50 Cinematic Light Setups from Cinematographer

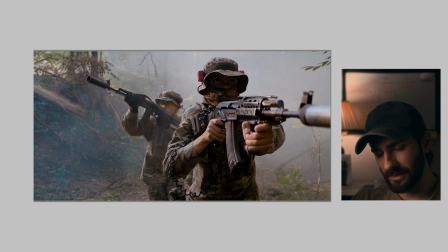(20:22)
And what we basically have here is kind of trees, like a small trail here. Yeah, looks like that. This is in the middle of the day, as you can say, in terms of we have kind of small sun goes through the clouds.
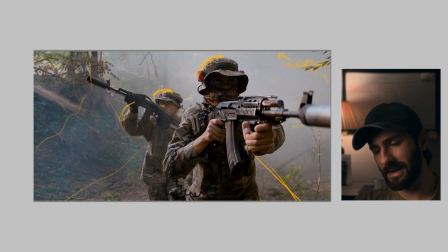(20:40)
It's just a cloudy weather, then sun come back, then cloudy weather, and just a play around with that. Yeah, we did this one in the middle of the cloudy and sun show up,
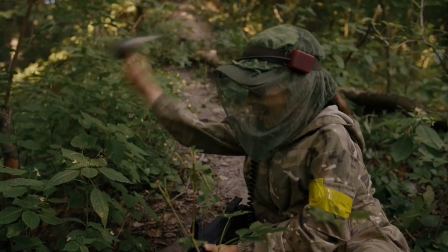(20:51)
but because we used for that just a kind of smoke grenade or something like that, we just throw this thing,
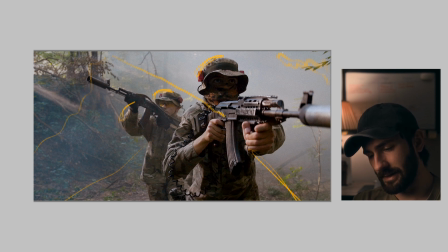(20:59)
blow up, and we had this kind of smoke god rays, would be say like this. Yeah, and here as you can see, it allows us to have the kind of depth of action movie scene.
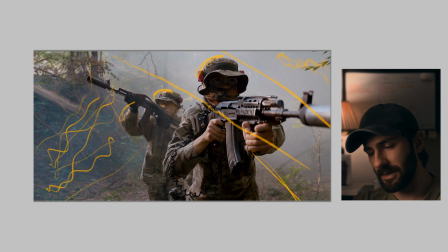(21:17)
Maybe it's too much on this side. I don't remember it's a real smoke grenade or it's just a fake smoke thing, but the result is obviously that's a kind of more action movie
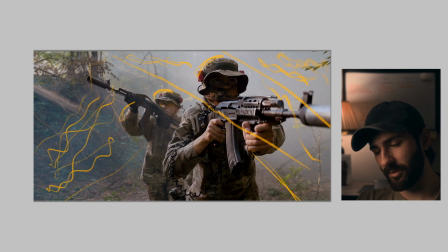(21:32)
storytelling or horror thing, or it's a real deal thing, because without a smoke it looks like a little bit green trees around, you know, just not enough depth to the thing.
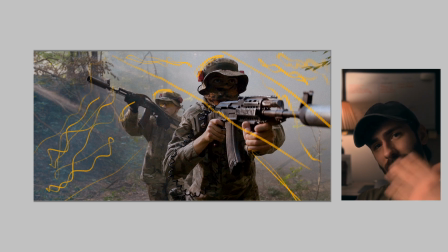(21:47)
Also, plus if you don't have a sun, don't have this shadow light scenarios, and pretty gloomy weather also turns your image to the more flat side,
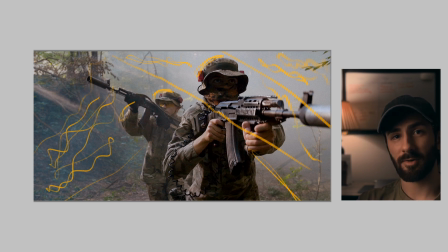(22:00)
and the kind of smoke or haze can create some splashes around this stuff and create some depth.
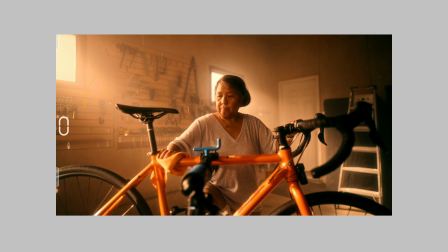(22:08)
In this garage scene we have two windows right here, as you can see, and both of them had a light.
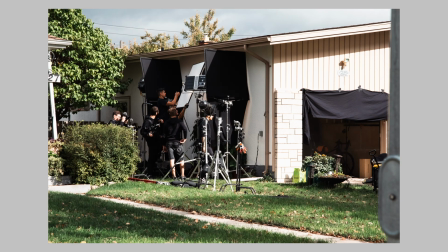(22:16)
It's 2K Fresnel close to the windows because we kind of want to replicate sunlight. Floppy behind to kind of create isolated windows kind of approach,
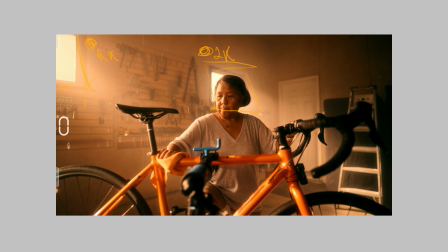(22:27)
and we don't want to have anything behind the window seen to the camera. Create the god rays from the window, and basically we have a floppy here set up like that.
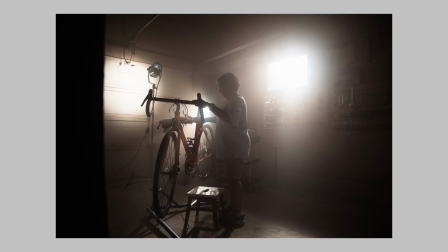(22:39)
On the other side there we have area, also Fresnel, just a smaller light,
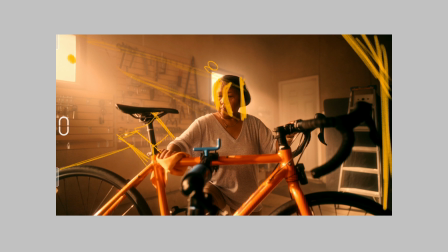(22:47)
650 I guess, so just bouncing from the garage door to create kind of bounce on her, and also give us this smooth, nice, soft wraparound to her face.
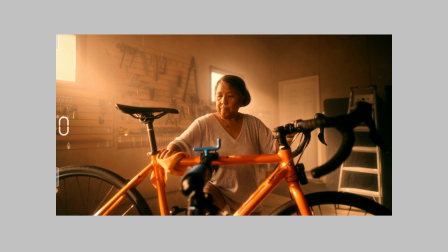(23:03)
More hard coming from the window, and then you kind of emphasize the wrapping around basically to create all of this level here. Because if we just turn off this area 650 from the bouncing of the garage door,
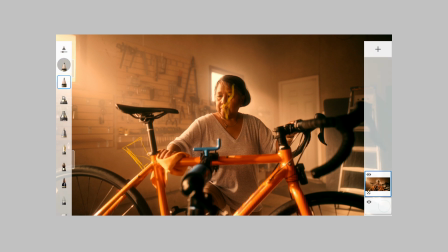(23:22)
then we will have kind of more split light scenario.
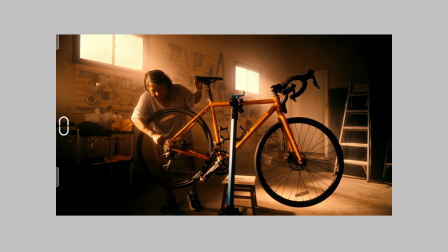(23:26)
I just pull up the wide shot, you can see this even god rays more evenly spread here, and when she's leaning forward towards this window and more close to this window, then we have just even more harsh edge on her.
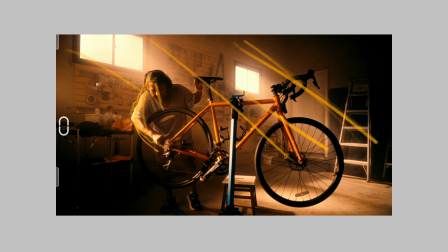(23:44)
And then when she kind of more is leaning down, yeah, then we kind of loosen our wraparound, because that we have here this light in this corner bouncing from the ceiling, yeah, but it's not enough to kind of cover the whole thing,
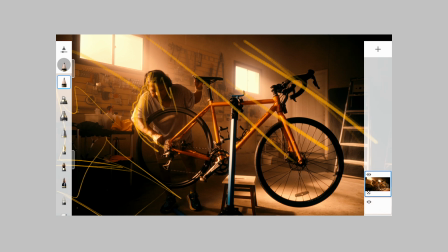(24:03)
because obviously I just don't like to have really big light
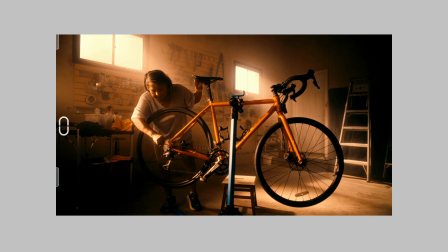(24:10)
bouncing inside the small room, because we will have to control that more in terms of nag and stuff.
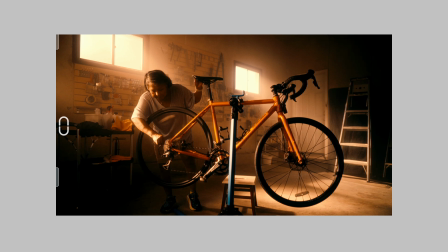(24:19)
And even here I would say I just bring it down in DaVinci Resolve to have the kind of more focus on her as well, because as I said before, the smaller light inside we can obviously control it more.
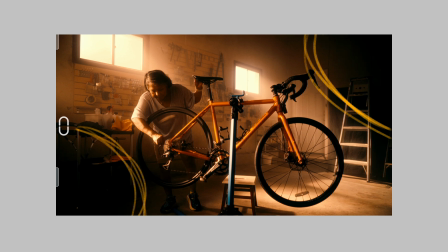(24:37)
For example, if you don't have any tungsten things or something like that with Fresnel, that can be more narrow on spot things.
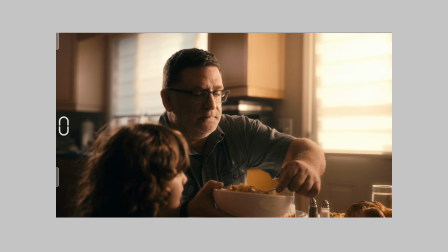(24:45)
If we're talking about tungsten, let's move to the another one example with the tungsten approach. So let's start from the close-up. I will explain what's going on here. Is basically window number 1.
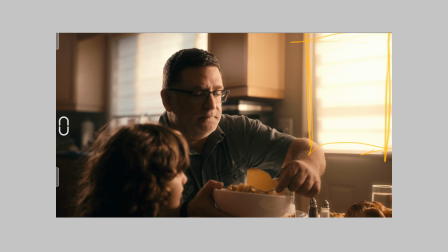(24:58)
Then we have a second window down there on the right side, and also we have a third window like here. It's a kitchen table, like kind of dinner scene,
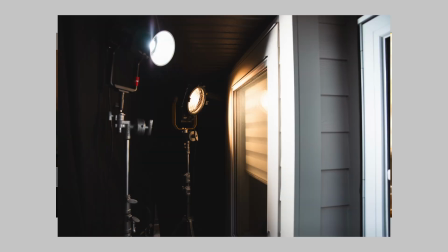(25:12)
and we had there a couple 2Ks tungsten also shooting through this window,
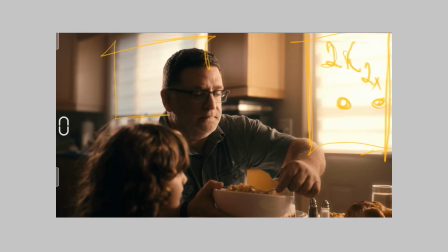(25:19)
and there another one just more righty. We have 600D, I would say, with the gel here or around this kind of thing. We have a Joker 750 shooting through this window as well, with kind of barn doors.
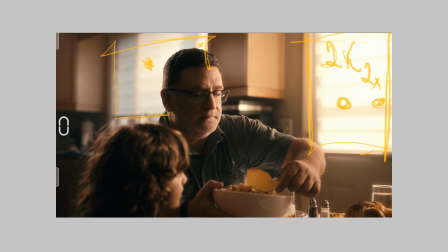(25:36)
And also because we shooting this in the middle of the day, cloudy and ugly weather, it's basically raining outside right now while we're shooting this, and we just create a tent behind the windows.
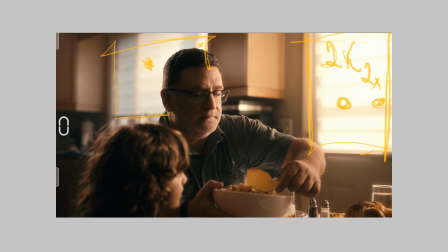(25:52)
And the limitation was, and the problem obviously, it's you just can't put the light far away from the window and create kind of more realistic approach in terms of how light would be follow from the highlights to the shadow line.
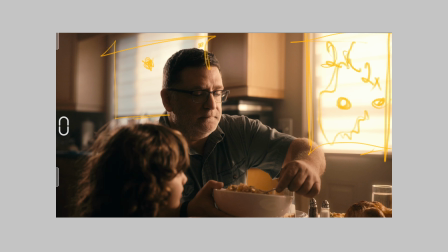(26:10)
And as you can see, this pretty hot thing here. Even I just kind of put the diffusion frame something here,
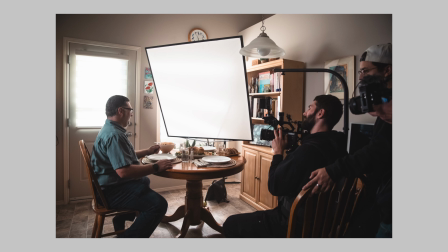(26:19)
yeah, to kind of cover the harshness of the thing. And obviously I don't have any wraparound additional like for him here,
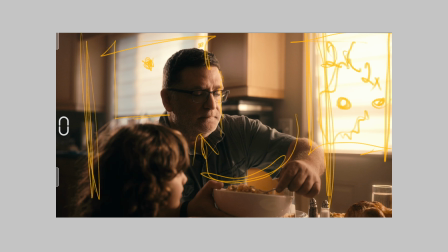(26:28)
and just a neg right there to create kind of more split shadow.
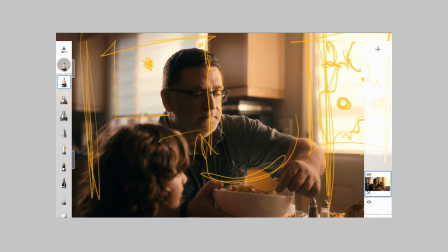(26:34)
And the one thing what we had here, another one, is just a vertex right there,
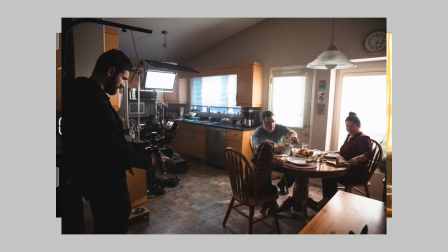(26:41)
vertex panel shooting him like that to create more, I would say, backlight.
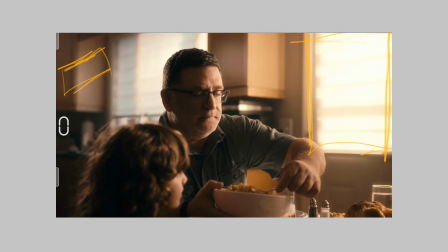(26:48)
In terms of motivation for that, obviously the window is too far away to get any backlight on him, and that's kind of looks not super realistic, but in terms of depth and kind of experiment,
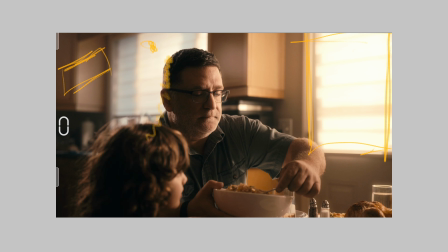(27:06)
works well for kind of break it down a little bit in terms of light, shadow,
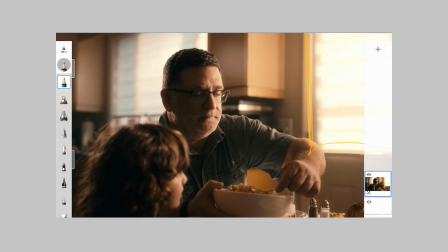(27:13)
it's not nearly perfect, for cinematography aspect for that,
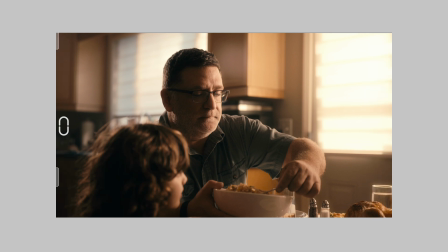(27:18)
and no one will give me like an Oscar nomination for these things.
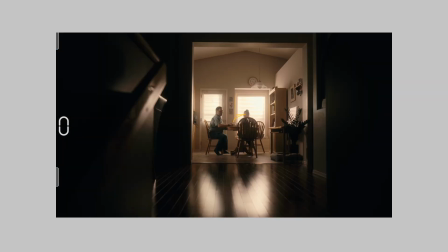(27:25)
Yeah. And on a wide shot we had these two windows, as you can see, and they almost blow up a little bit because of the situation when we can dim the light much down and we have the light too close to the windows,
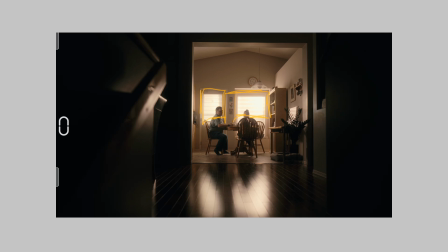(27:43)
and that's why this looks a little bit unrealistic right here.
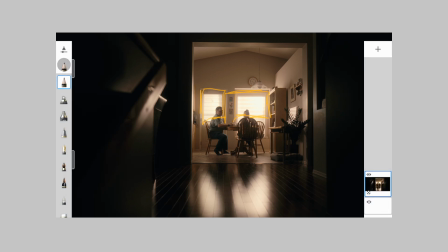(27:48)
But that's the main thing.
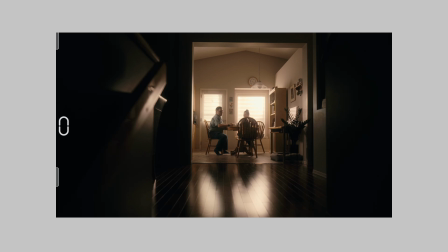(27:50)
If you just don't know about the filmmaking industry and cinematography, you just look at this and you're pretty okay with that. Interesting of this location, obviously we have a foreground kind of stairs here, I just down there, and we have nice reflection on the floor.
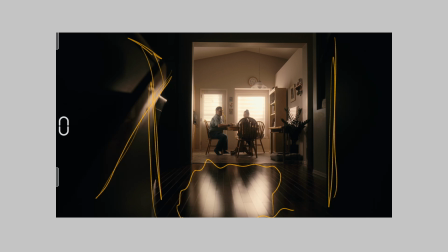(28:09)
We have some depth there, we have some age on him, and pretty much the windows took the, I would say, maybe 20% of the frame.